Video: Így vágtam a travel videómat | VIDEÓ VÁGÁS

Sziasztok, Bognár Marci vagyok, és a mai részben arra gondoltam, hogy belenézünk a travel videómnak a vágatába, beszélünk arról, hogy hogyan álltam neki az egész vágásnak, milyen gondolatok vezéreltek az egyes vágási pontoknál, és remélem, hogy a végére elhangzik egy-két olyan információ, amiket majd ti is hasznosítani tudtok a saját munkáitok során. Ha még nem láttátok a travel videómat, akkor ide a bal felső sarokba kattintva megnézhetitek azt. Ez a projekt számomra több dolog miatt is különleges volt, nem csak azért, mert az első olyan igazi travel videó volt, amit készítettem, hanem mert most először dolgoztam úgy, hogy már előre megvolt a fejemben a zene, amit szeretnék használni. Tudtam, hogy valami klasszikus hangzást szeretnék, tudtam, hogy az elején valami kis sejtelmes prüntjögést, amiből elkezd majd épülni tovább a zene, és a végén egy ilyen epikus kicsengést. És artlisten meg is találtam ezt a zenét, és össze is vágtam nagyjából olyan hosszúságúra,
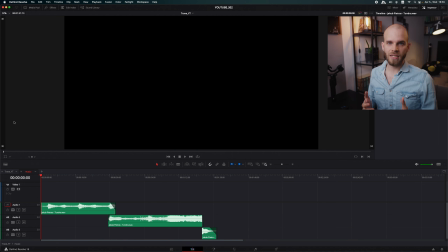0:55 amit szerettem volna, és már úgy utaztam el Berchtesgadenbe, hogy ez így összeállt a fejembe, meg volt a szerkezete. Egyébként én általában zene nélkül szoktam elkezdeni vágni, mert nem szeretném azt, hogy a zenének az üteme az befolyásolja a felvételeknek a természetes ritmusát, mert én az alapján szeretek inkább vágni, nem pedig ütemre vágni. Na de nézzük is a vágatot.
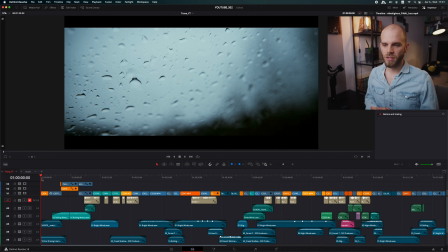1:17 Ugye mondtam, hogy az elején egy kicsit sejtelmes zenét szerettem volna, és ehhez tökre passzoltak ezek a titokzatos képek,
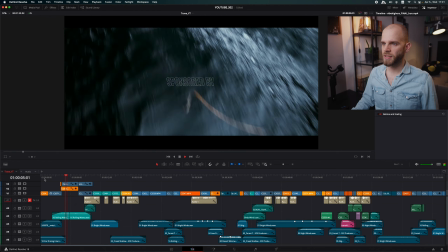1:24 ami nem exaktak, nem tudjuk, hogy itt most mi fog történni, de előre vetíti a videónak a hangulatát.
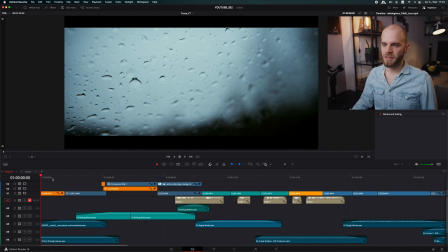1:32 Igen, és akkor itt egy kis bevezetés. Itt, amit érdemes megemlíteni, hogy a vízmotívum fogja tök jól össze ezt a 3-4 képet.
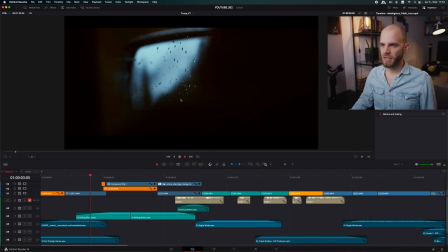1:41 Elindul a kis vízcsepp, átvágunk a következő képre a vízcsepp, és a vízcseppből megérkezünk a Königsi tóhoz,
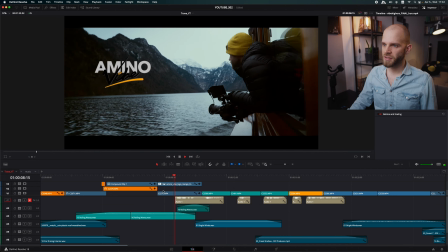1:48 és még egy vizes felvétel.
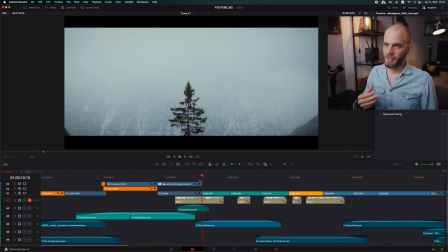1:52 Majd utána jön a következő blokk, amit nem mondom, hogy előre így akartam, de aztán tök jól kiadta,
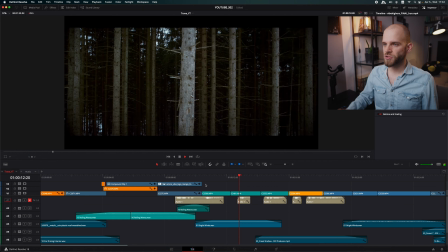2:00 mert itt, amikor a magányról beszélek, magányos természeti jelenségeket mutatok.
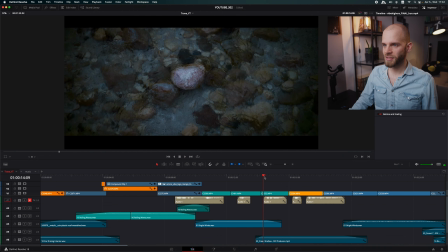2:07 Ugye egyedülálló fa megint csak, egy kis kavics egyedül, és aztán végül én vagyok itt egyedül.
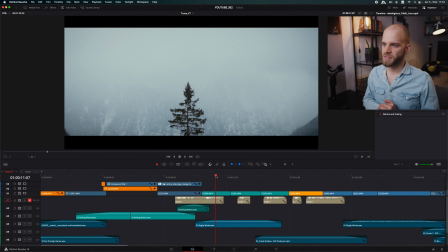2:16 Már ott helyszínen tökre megtetszett ez a koncepció, de nem kötöttem össze, pedig a narrációt már megírtam egyébként előre, de csak így utólag a vágásnál jött ez az ötlet, hogy amúgy ez így tök jól passzol egymáshoz a kettő,
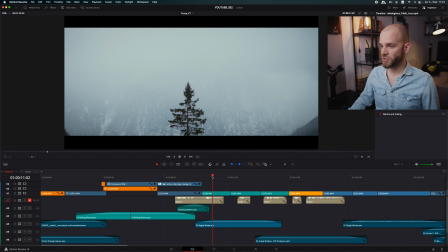2:29 és érdemes lenne ide egymás után felépíteni ezeket, és akkor így jött a kis magányos blokk, úgymond.
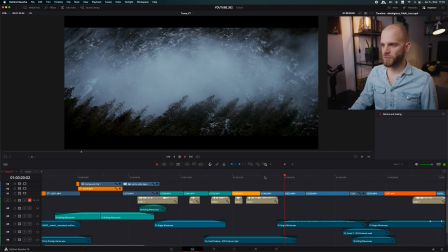2:41 Jó, itt fodrozódik a kis víztükrünk, igen, az a zenére egyébként tök jól rezonál. Itt egy érdekes Dutch Angle-ös kép, ezt nagyon szerettem.
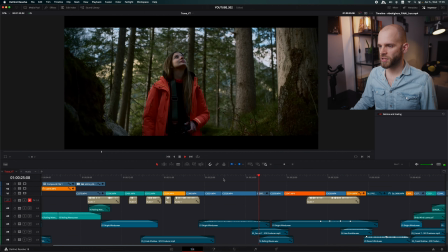2:52 Utána mutatjuk a szereplőinket, mint magányos harcosokat. Itt semmi extra nincsen igazából. Igen. Jó. Itt ugye arról beszéltem a narrációban, hogy megtapasztaltam egy olyan érzést, amit előtte még soha. És azzal, hogy érzékeltessem, hogy ez mekkora hatással volt rám, ezt követően bevágtam olyan letaglózó, tényleg ilyen lélegzetállító természeti jelenségeket, meg a sound design is ezt támasztotta alá, ami egy kicsit úgy súlyt ad annak, ami elhangzik a narrációban.
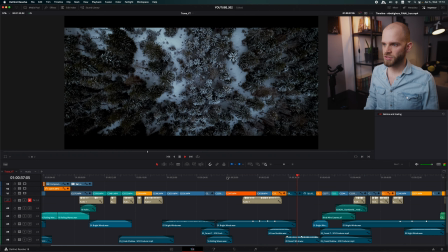3:25 Ugye ez hegy, lavina, és akkor ilyen tök jó kis havas fák, és egy nagy panoráma.
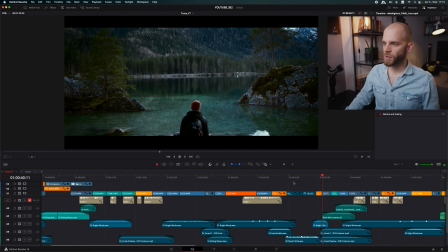3:32 Jó.
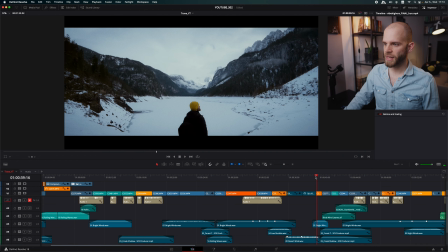3:35 Itt van ugye egy mecskát, ugyanoda van bekomponálva a Bálint, illetve kértem Bálintot, hogy engem is ugyanoda komponáljon be. Több ilyen felvételt is készítettünk a túra során,
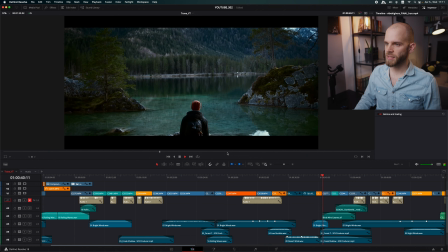3:46 de végül csak ez a kettő jutott el ide a vágatba, úgy éreztem, hogy ennyi elég, nem kell túlzásba vinni. Ez koncepció volt egyébként, hogy alulra komponálom az embereket, és nem csak, hogy alulra komponálom, de hogyha megnézitek, akkor föntről van felvéve, és ezáltal a horizont, az a szereplő fölé magasodik.
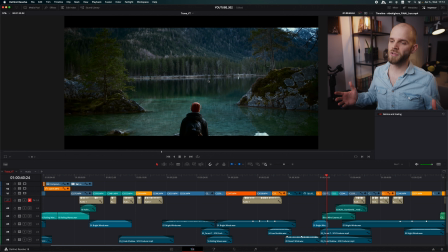4:05 Ezzel is ugye azt szerettem volna érzékeltetni, hogy a természet, ahogy fölénk magasodik, hogy az ember hogy eltörpül a természet ereje mellett.
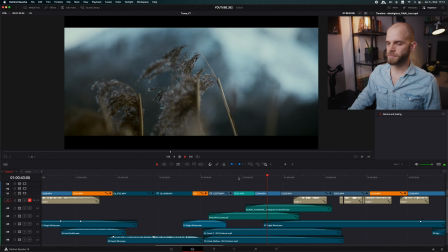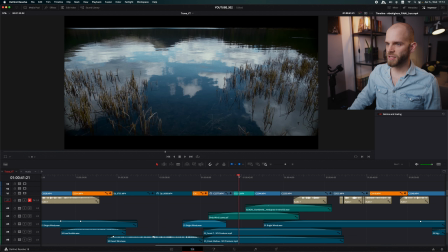4:19 Igen. Itt van egy kis tavas blokk, ez semmi extra.
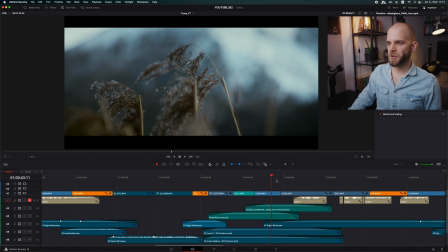4:23 Itt viszont ugye az volt nekem a dilemma, hogy hogyan fogok átvágni erről a képről,
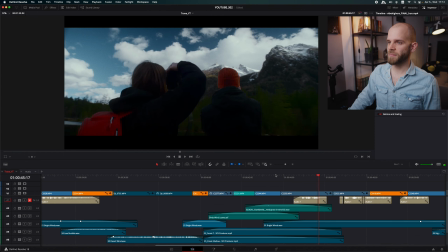4:29 a statikus képekről egy mozgó felvételre már, ami viszonylag dinamikus, mert kézből tartó a kamera, úgy sétáltam vele. Ez furcsa lett volna egy olyan vágás, hogy egy tök statikus kép és átvágok.
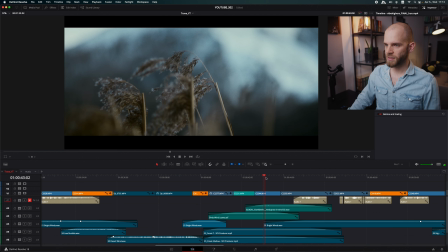4:41 De mégis működik, mert a lengedező kis nádasok, az gyakorlatilag a Zsuzsit és a Bálintot jelképezi, ahogy együtt vannak, mert itt jelenik meg először két karakter a videó során.
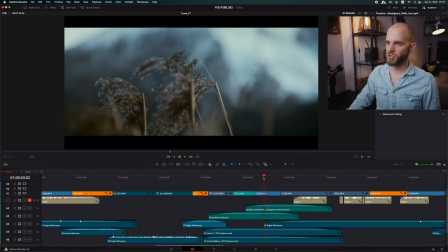4:55 És így már is van egy kis kapcsolódási pont, hogy több dolgot látunk nádból, és aztán két ember. De ezen kívül még próbáltam úgy időzíteni a vágást, hogy amikor elkezd fújni a szél, és visszafele leng, tehát elkezd visszafele mozdulni a nád,
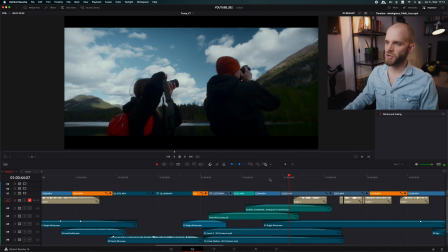5:15 akkor vágok át a felvételre, és gyakorlatilag egy motivációt ad a kamera mozgásra, mintha a nád mozdítaná meg a kamerát, ahogy leng, hogy na akkor induljunk.
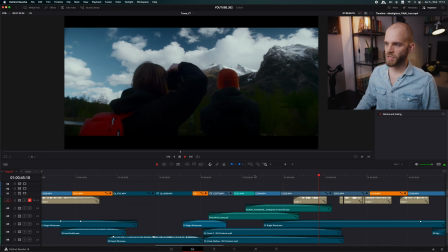5:24 És így tök jól összeáll a dinamika. És nem zavaró, legalábbis szerintem nem zavaró, de írjátok meg, hogyha másképp látjátok.
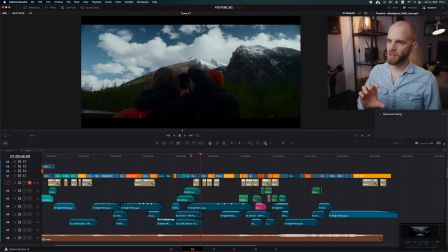5:34 Itt ugye jobbra balra forog a kamera, és a következő snitt ugyanezt a mozgást folytatja.
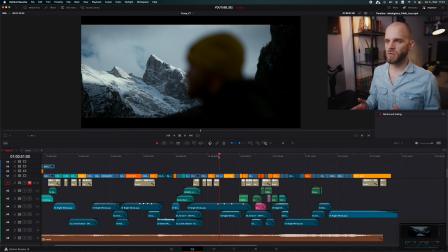5:40 Ez a rész itt ugye arról szól a narrációban, hogy egy dolgot többféleképp látunk, hiába van ott ugyanaz, mégis mindenki a saját stílusában képzeli el, hogy az hogy fog kinézni képen. És ezt érzékelteti, hogy itt mind a négy felvételen egy hegyet nézünk,
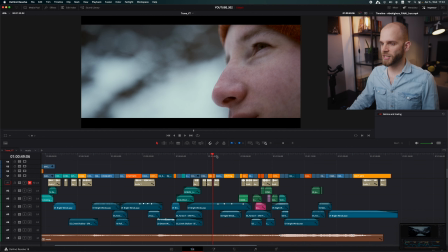5:58 Zsuzsék is, Norbi is, Bálintról itt aztán egy közeli, hogy nagyon nézünk, és végül rólam.
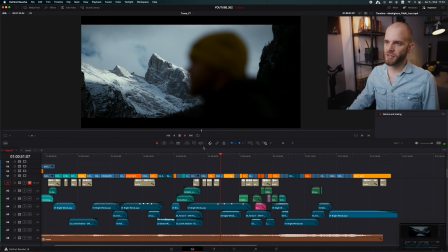6:04 Ami itt érdekes, hogy itt már fennmarad a fókusz. Alapból felhoztuk a néző tekintetét azzal, hogy mindenki felfele nézett, de mivel itt maradt fent a hegycsúcson a fókusz, ezért amikor átvágok a következő snitre egyébként, ami tökre eltérő ettől, mert egy mozgó kép, mégse lesz ez probléma,
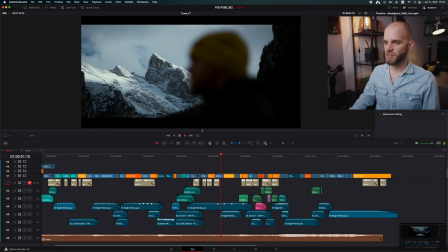6:24 mert itt van egy hegy, balra felfele nézünk, és a következő képen megint csak balra fent van egy hegy,
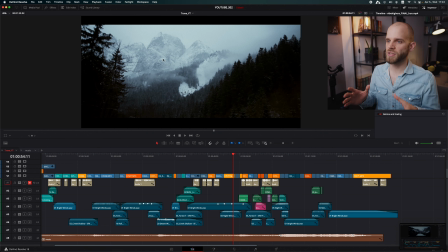6:31 és ott van a fókusz is, tehát a szemnek nem kellett egy nagyot ugrania, nem érezte azt, hogy most egy álló képből hirtelen egy mozgó képbe vágtunk át, és így sima lett a vágás. Egyébként a kamera innentől kezd el úgy igazán mozogni, mert a zene és a narráció épülésével együtt a képeknek a dinamikájával is szerettem volna támogatni ezt az egész épülést.
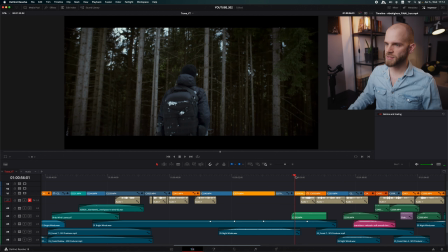6:56 Jó. Igen, itt megint egy mecskát, ahogy indul be egy kicsit a zene, kap egy kis lendületet az egész, és mi is megindulunk. Mecskát, ugye? Hasonló mozgás.
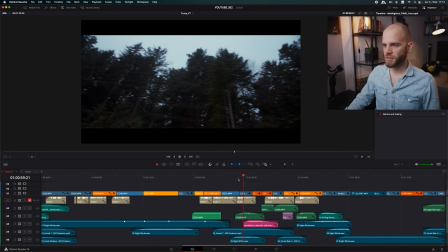7:11 Ennek a felvételnek az a története, hogy innen szerettem volna eljutni ide.
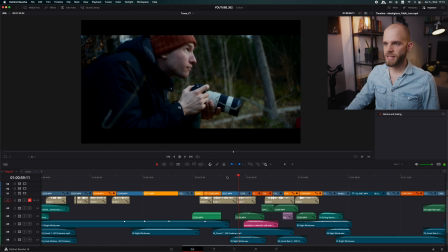7:18 Viszont szerettem volna megőrizni ezt a pillanatot, hogy Bálint felnéz,
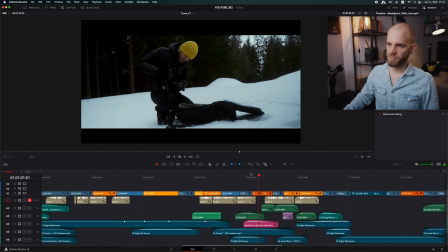7:22 de így már nem működne a vágás ehhez a képhez, mert tök indokolatlan, hogy felnézünk, majd bevágjuk ezt a képet. Semmi kapcsolat nincs így köztük. És akkor így jött az ötlet, hogy jó, akkor felnézünk a fákra,
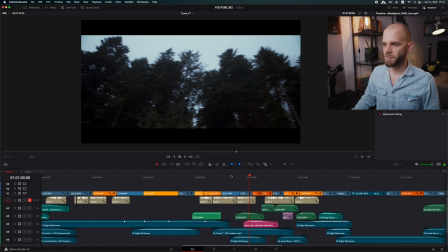7:36 és akkor látunk egy suhanós fás képet, és itt a sound design is segít a vágásban,
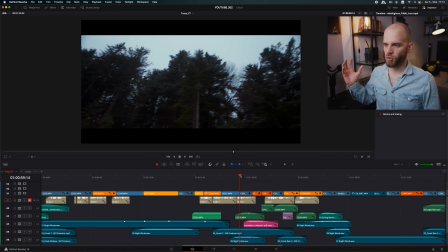7:42 mert ugye jobbról suhan át a hang a bal oldalra, majd megérkezünk ide. Ami azért vicces, mert ez a kép alapján balról kéne jobbra suhannia a hangoknak, de mégis így adta ki jobban a vágás, valószínűleg azért, mert ezen a felvételen
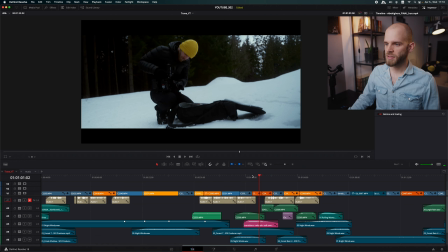8:03 jobbról balra mozog a kamera, illetve én is baloldalra vagyok komponálva, tehát így a jobbra-balra suhanás oda viszi a fókuszunkat a baloldalra, és tök jól egybefügg az egész.